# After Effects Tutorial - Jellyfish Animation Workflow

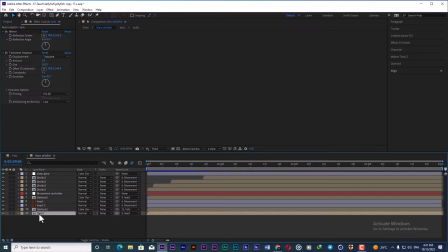yes tails we bring this to the right side I simply add
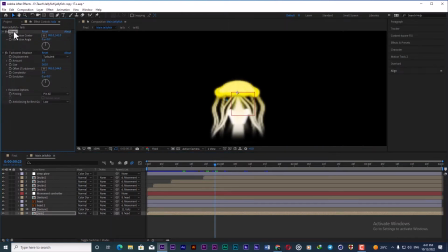two effects one of them is mirror to have a perfect no mirror shape for the tails if I know do not apply so can see
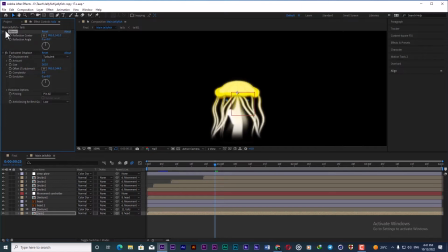that's not very the same and a little bit messy so i add this effects to get a very clear and smooth results for the tails at
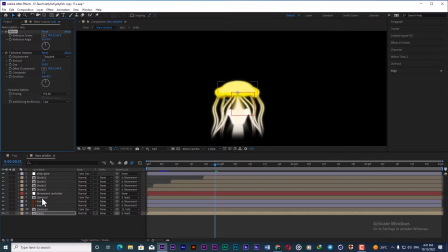at the two sides and also i parent now the heads and to a null object in order to control
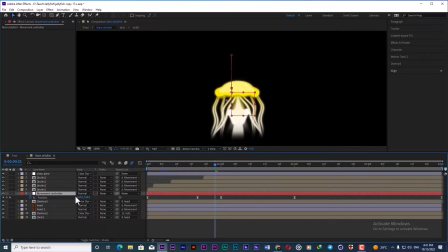the whole parts of the jello fish so I just know animating the positions in order to
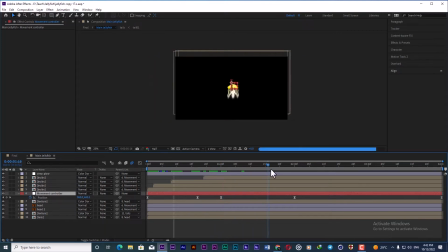have this no sort of movement for the jello fish then i add a couple of
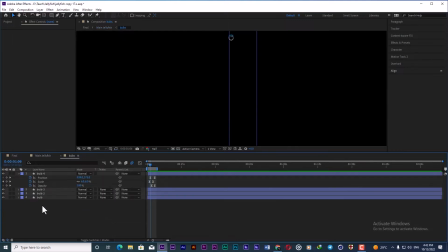bulbs here so this is very simple i create some sort of circles here and play with position skills and opacity and also add
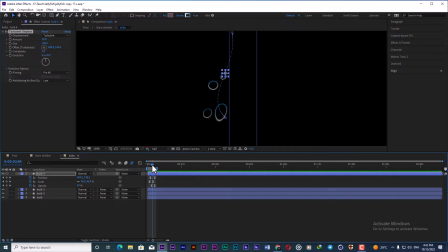turbulent displays to have kind of no effects of bulbs under the water to make it more realistic and
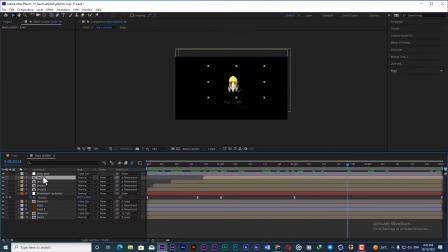after that at final touches of this no animations I add a dip
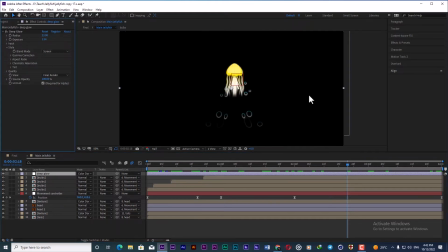glow to the animation to make it no more beautiful so
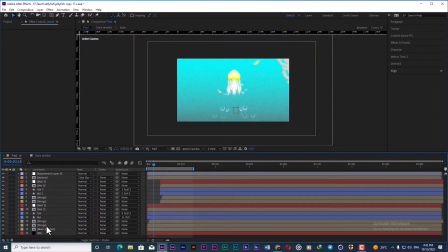after when we are satisfied with the animation of the jello fish so we need to create the environments to make it no more beautiful and tension for for the final
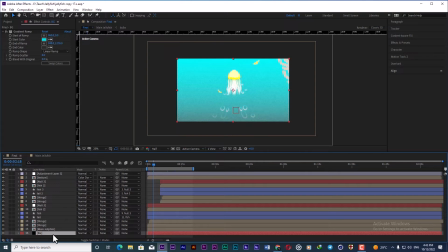results actually so I add firstly I add a PG stand
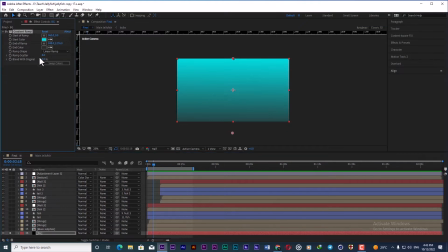for background and I apply a gradient ramp to it and make it sort of no water and at the no lower part I
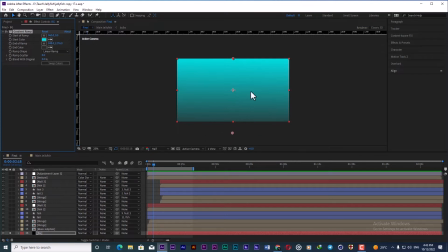just make it darker because as you know that when you go deep into the water as you go further it makes darker but when you go to the level of the water so it's
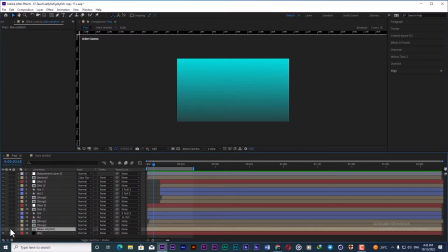more shiny then i have the animation of the jello fish i create a positions keyframe here in order to
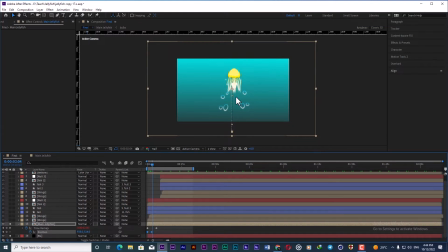reveal it from down part of the comp coming to the middle of the compositions and simply add time remapping and add a loop out expression to it in order to loop out the whole animation on to the amount of the time that you needed actually
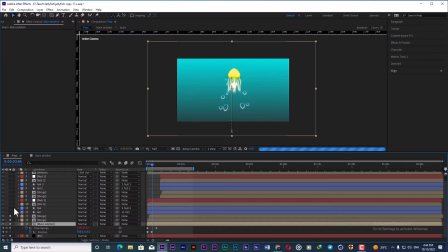then i added some decorations to it it's um
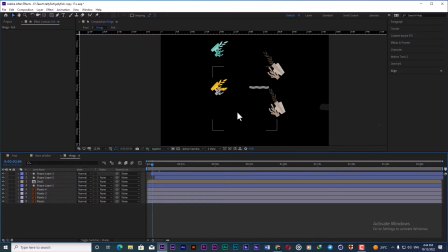some sort of plants simply i made a very big comp and you know positions the plants and shapes that i wants to add to the to my animations
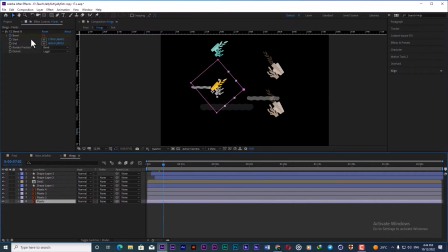and for the plants i used a cc bandit effect in order to move it in different ways and also uh add an expression to the um band options and that is